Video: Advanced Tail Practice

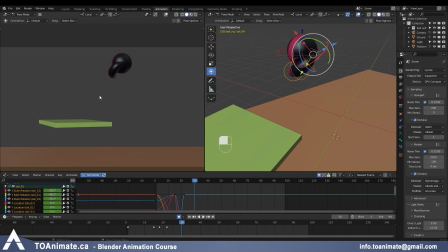489s
So before it was dragging, and now it's gonna do a little bit of an overshoot where it starts hovering above the ball a little bit, creating this kind of shape I'm doing with my mouse. So let's do that.
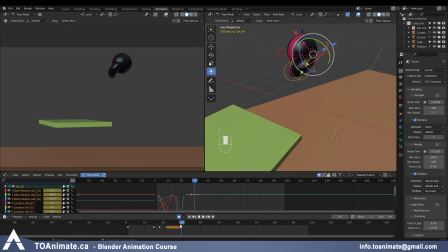501s
Let's grab all of these controllers on the tail, key it, and you always want to make sure you're keying everything that you like, because let's say I like the pose of this tail 3 controller right here the way it is,
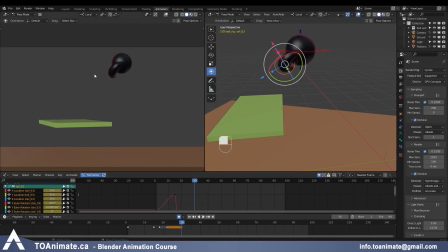517s
but if I don't key it and then change it on this frame, it's gonna affect my previous frame. So I always want to make sure everything that is said by me and I like is keyed. So here I think the tail should be hovering.
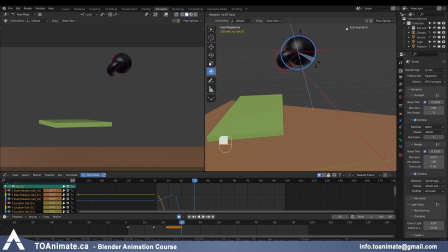530s
I'm gonna rotate it up, and you can be gentle with this base controller, it doesn't have to move as much. We can use the tail 2 controller to do more of those bigger changes on the tail.
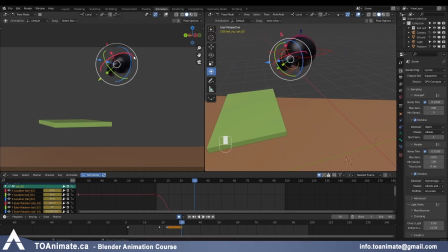544s
And you can use these axes on the tail, or you can use this big white circle around if you're animating the camera, which is fine in this case. Bring it up. Let's grab the tail 3 controller,
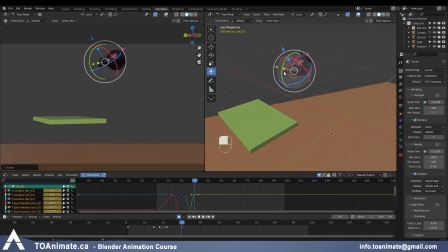562s
bring the tail up, and with the tip of the tail we still want it to be pointing down, because obviously it's still dragging behind more than the rest of the tail.
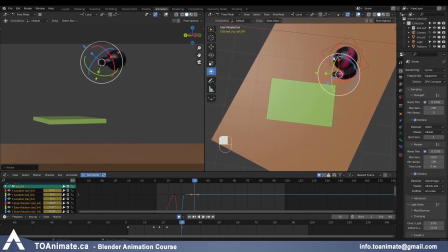572s
And in terms of how close it is to the body,
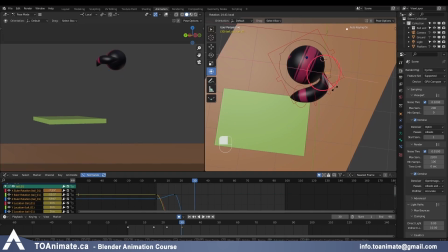576s
I feel like now it can start floating away a little bit, and it's giving us a better result in the camera view. So basically what I'm after is this shape of the tail. Let's see what that looks like. I have a feeling that
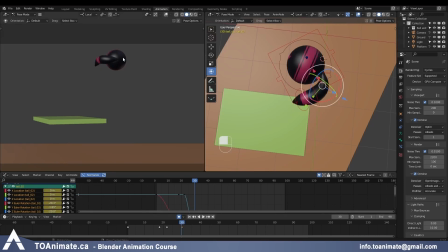592s
it would look better to have this shape on like 1 or 2 frames before, because since the ball is now moving sideways, I feel like the tip of the tail at this point would be catching up and be more straight. So let me grab all those controllers
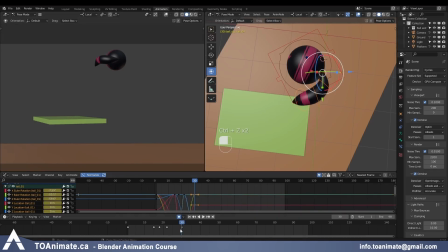609s
and move my animation from frame 30 to like frame 29. And then around frame 32, again, I'm gonna create a key. Now the tip of the tail is not dragging down anymore. It's dragging into that sideways direction.
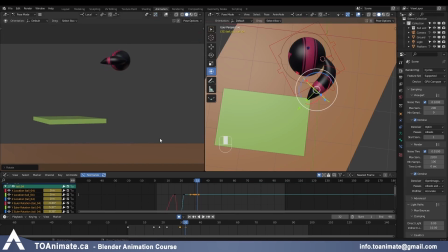629s
So that's a big thing with the drag. We talked about this a little bit before. Because the tail right now is not having any of its own animation, it's just purely dragging behind. You always want to make sure the tip of the tail, or just the tail in general, is following the motion of the ball.
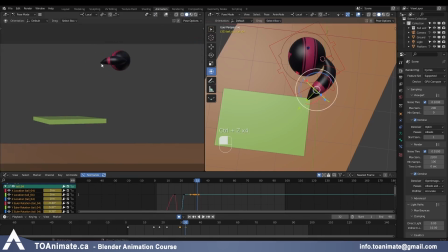645s
It's not going to be like pointing up. This is kind of the pose I want around this frame. Let's actually also play the animation. Okay, so up until that point it looks pretty good. Obviously we'll be adding more poses, but we're blocking in the poses for the main motion first.
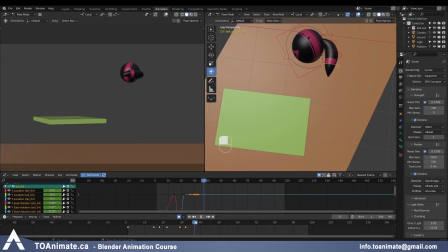664s
So now the ball is starting to travel down, which means the tail wants to travel up because it's dragging behind, and the tip of the tail wants to follow that previous path, so the shape is gonna be a little bit like this. If you can feel that just by playing it.
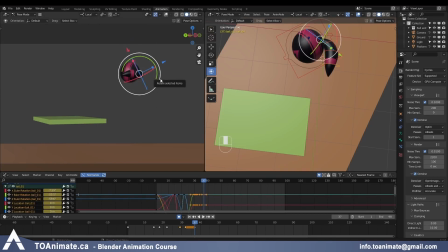686s
Now again, I'm gonna use the gizmo in my camera view as well, just because I want to be rotating the controllers based on the camera view a little bit.
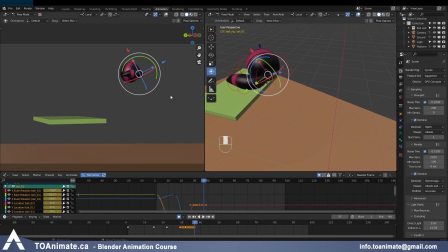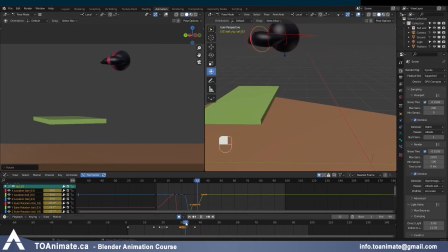And the tail starts going up too fast around frames 34 and 35, but we'll fix that later. Let's just continue going. This pose around frame 37 looks good. Let's go down.
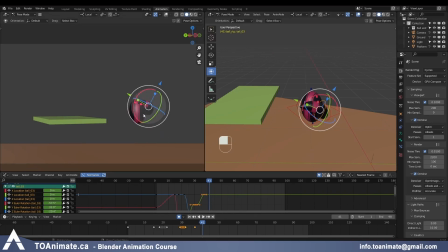722s
So around frame 41, the ball has picked up a lot of speed, meaning the only drag on the tip of the tail that's happening is the up and down drag.